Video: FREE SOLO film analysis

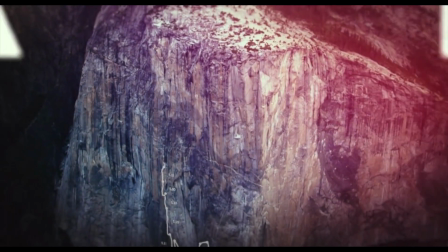[0:00]
Hi y'all, what's good? You're about to watch a creative analysis of a documentary movie called Free Solo.
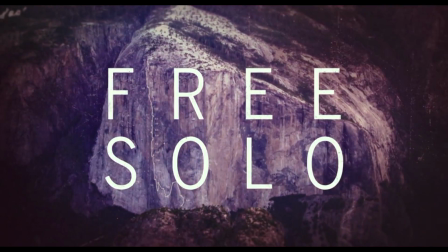[0:08]
Now, in this video, we're going to put our focus on the camera work, the themes, and the sound.
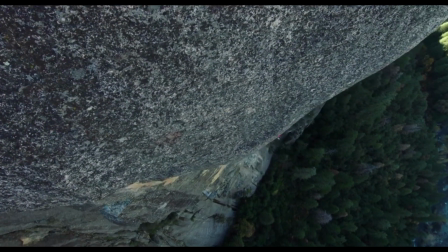[0:16]
So, starting off, we're going to be looking at the camera work.
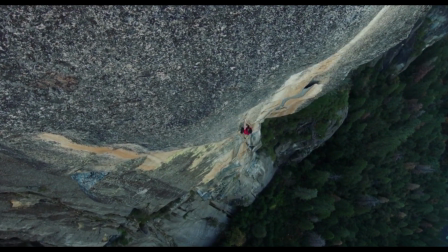[0:20]
During the opening scene, we can notice how the camera is sort of placed on the high edge of the mountain,
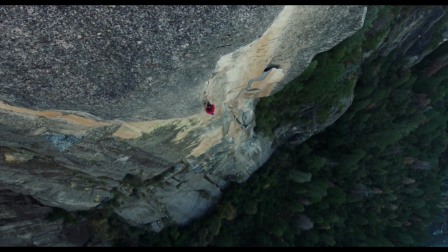[0:28]
facing or looking down on Alex.
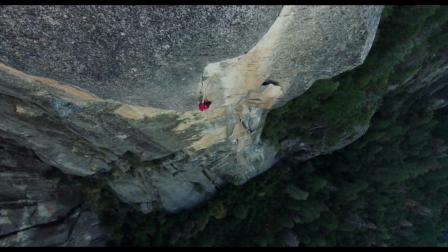[0:30]
Now, in this particular scene, you can see how dangerous all of this is, and we're hoping he does not fall.
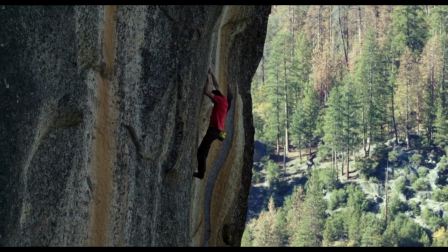[0:37]
Now, the camera is placed on the edge so that we can see how far Alex has climbed and the distance from the foreground.
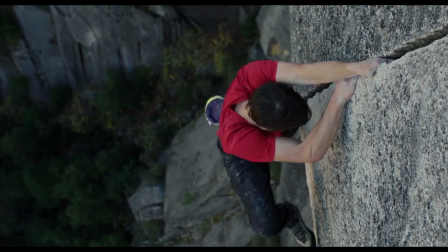[0:45]
Now, this evokes fears on us viewers, especially to most of us who are afraid of heights.
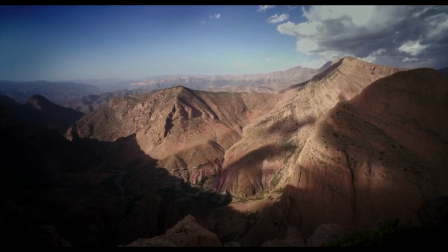[0:51]
It feels like we're the ones looking down on Alex. The extreme wide shots are mainly used to introduce us to locations.
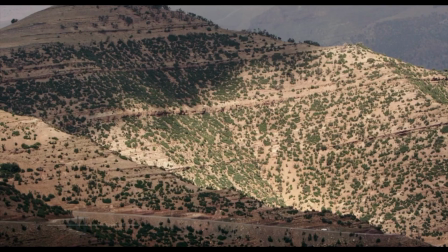[0:58]
The next scene is also an extreme wide shot.
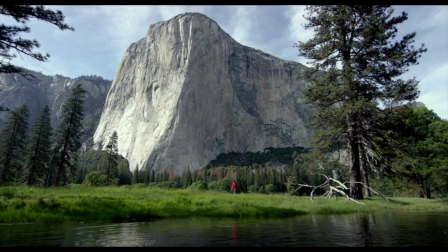[1:02]
Now, on this scene, you can see how big the Al Keb mountain is, and he plans on climbing it without ropes.
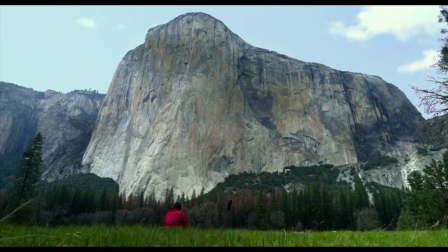[1:09]
This incites doubt on us because we see the
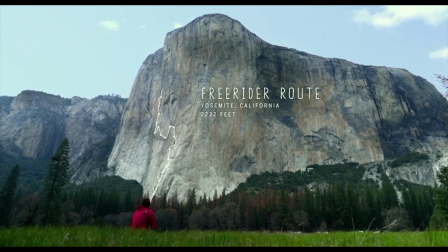[1:14]
greatness of the mountain with just him being small and planning to climb the mountain.
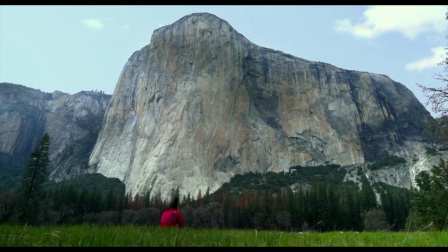[1:21]
Now, this scene creates intimidation and it shows contrast between Alex and the mountain.
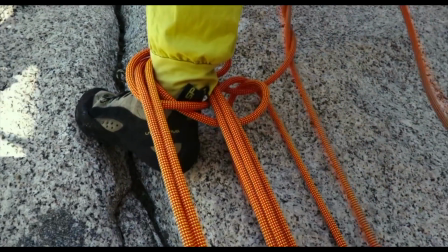[1:30]
Cutaways are used mainly to show essential information,
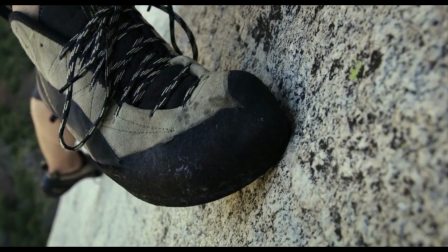[1:34]
especially when he climbs up the mountain, and they create tension as well.
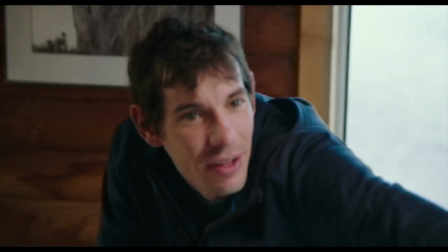[1:42]
On this scene, you can see how the camera plays with the focus.
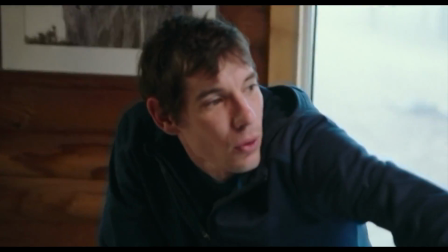[1:45]
The norm is that the camera can focus and be out of focus on two different objects,
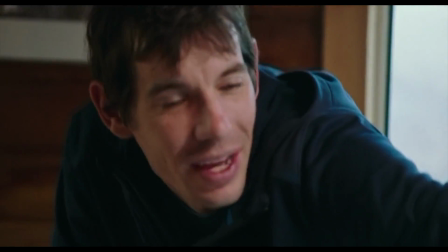[1:51]
but this time it focuses and gets out of focus on Alex's face. I think this is done to support his statement.
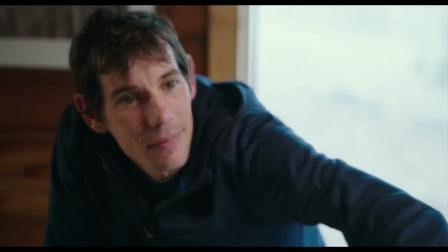[1:59] Fun when I have fun. I don't like being told that it's time to have fun.
We will also be discussing themes.
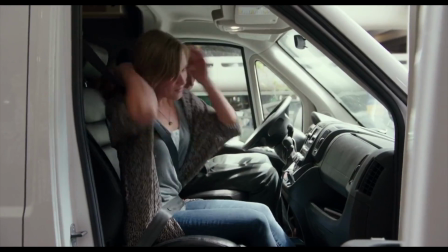[2:06]
So the themes I've identified are love, perseverance, and passion.
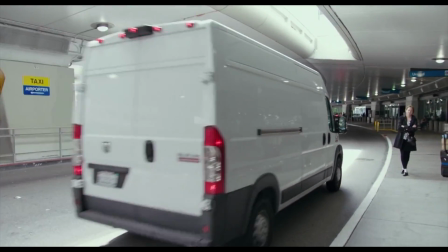[2:11]
So right now we're going to talk about love. In the beginning, we're introduced to Alex as this free bird that does not have any mate.
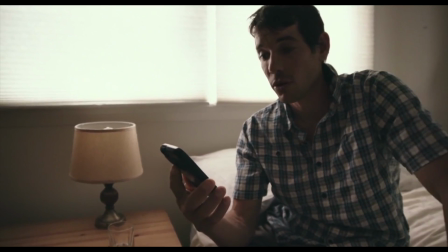[2:20]
He hardly ever talks about love. But as the documentary proceeds and we are introduced to Sunny,
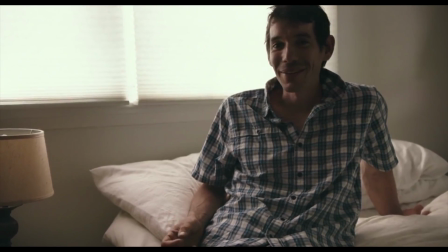[2:29]
we see Alex dressed in a shirt which is new to us.
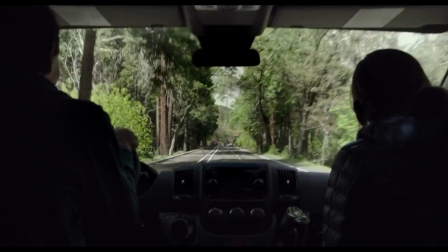[2:33]
This shows that even if he is an adrenaline junkie, he still makes time for his love life.
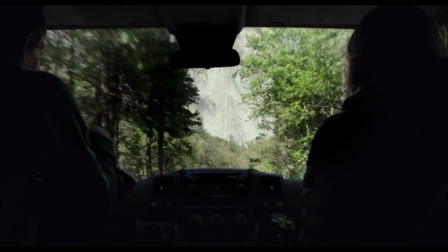[2:39]
On the scene, we see Alex and Sunny analyzing a map together,
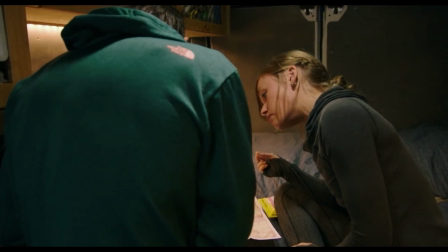[2:44]
which for me symbolizes that they have common interests and they're willing to learn from each other.
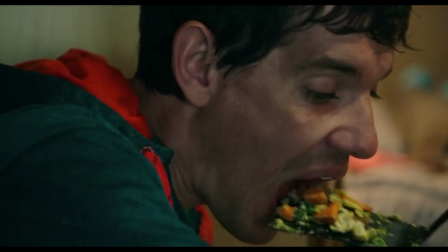[2:50]
Here we see Alex eating with a spatula and Sunny looks unbothered.
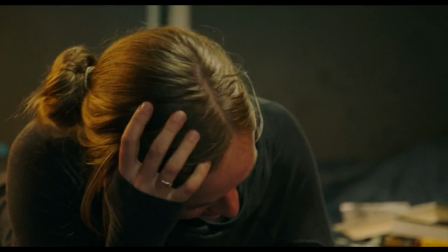[2:55]
This shows that there is no pretense between them and that they respect their differences.
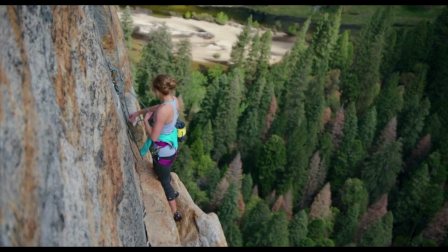[3:04]
Sunny roots for Alex even though he is not committed.
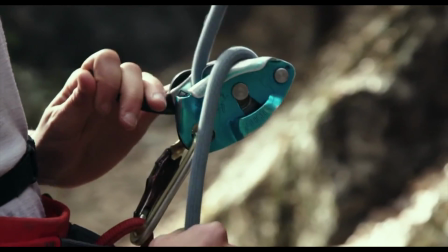[3:08]
I feel like Alex is really not committed in their relationship because a mistake to him means a breakup.
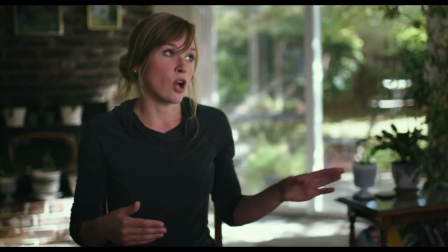[3:15]
Rock climbing comes first, that anything that tries to disturb him and his hobby, he tosses it aside.
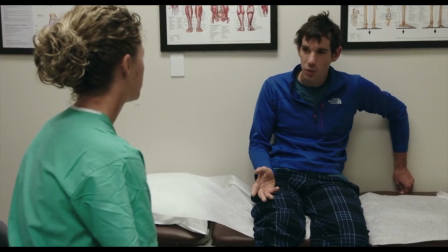[3:22]
Next themes that we're going to talk about or discuss are perseverance and passion.
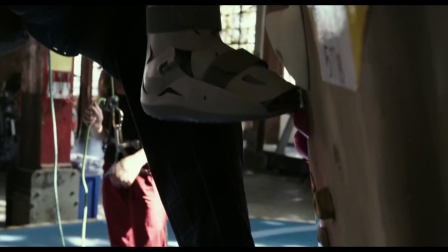[3:28]
There are many factors that could have made Alex to quit, and he didn't.
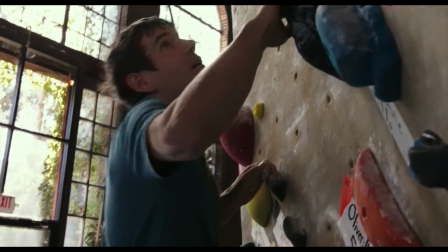[3:34]
He went from injury to injury. His friends really discouraged him.
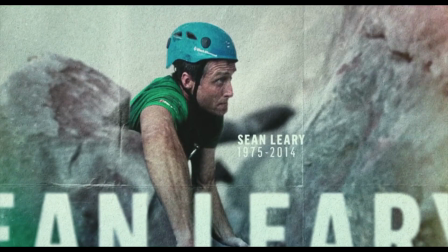[3:38]
He was told he would die and that many people who do what he does, they die.
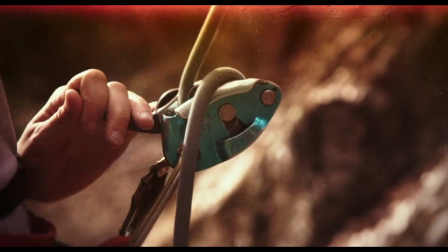[3:46]
He kept practicing even when he was injured.
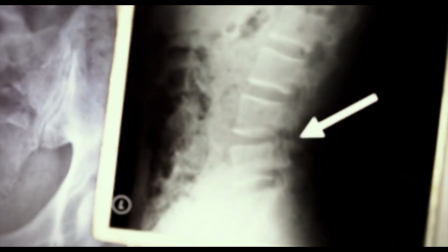[3:49]
This shows how much he was, he's willing to sacrifice in order to reach his goals and to fulfill his passion.
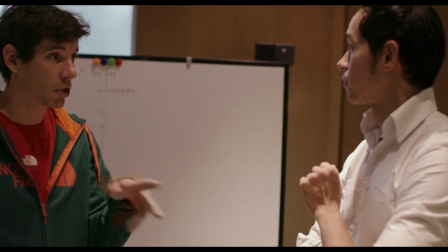[3:58]
He kept practicing. They say practice makes perfect.
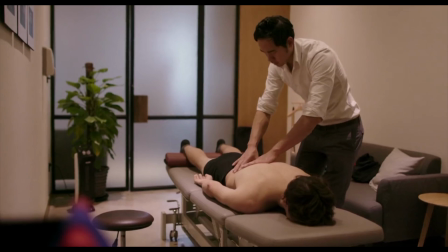[4:03]
In his case, the statement really resonates so well because even after failures, he still persevered.
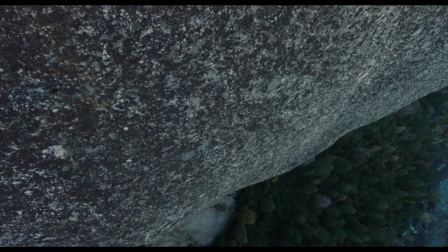[4:10]
The last thing that we're going to look at is sound.
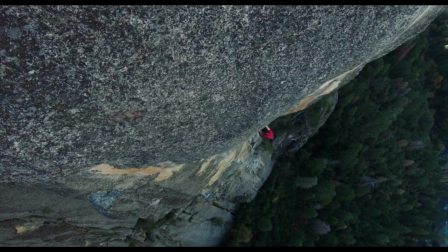[4:14]
Now, in the first scene, we can hear the wind and the environmental sound playing in the background while he is climbing.
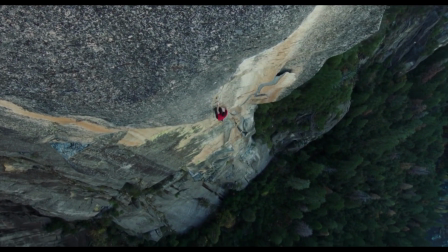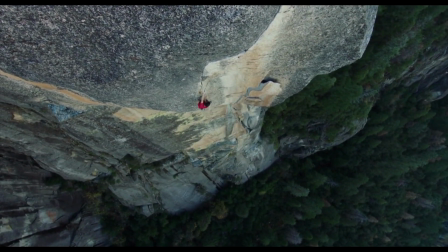[4:27]
This was, done so we can feel what he feels when he is climbing.
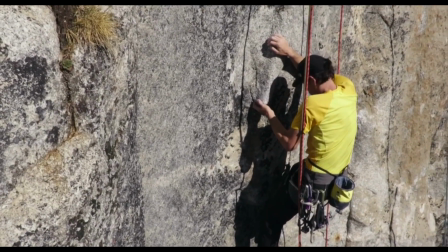[4:34]
The music on these scenes are very compelling. It feels like everything is at stake.
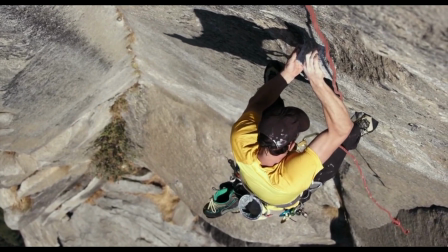[4:39]
That one mistake, he might die, which he definitely will if he falls.
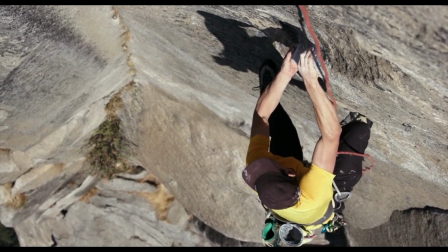[4:44]
We can also hear the background of him climbing.
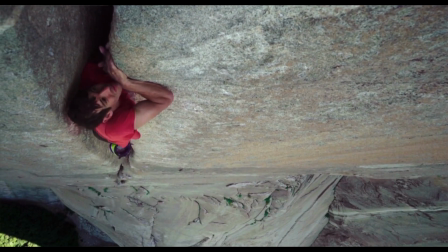[4:47]
This gives us, a clear representation of what he feels when he's up there.
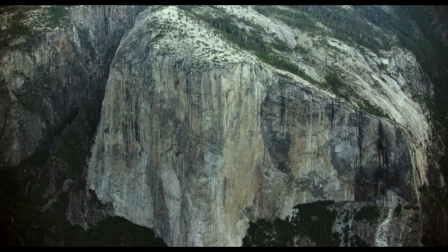[4:54]
I enjoyed watching this film, and I would definitely recommend it to anyone who's looking for inspiration.
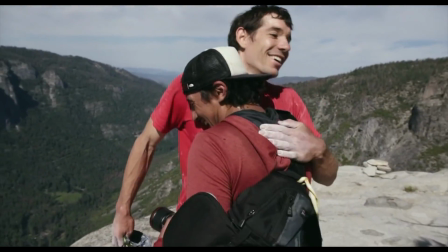[5:01]
With that being said, thanks for watching.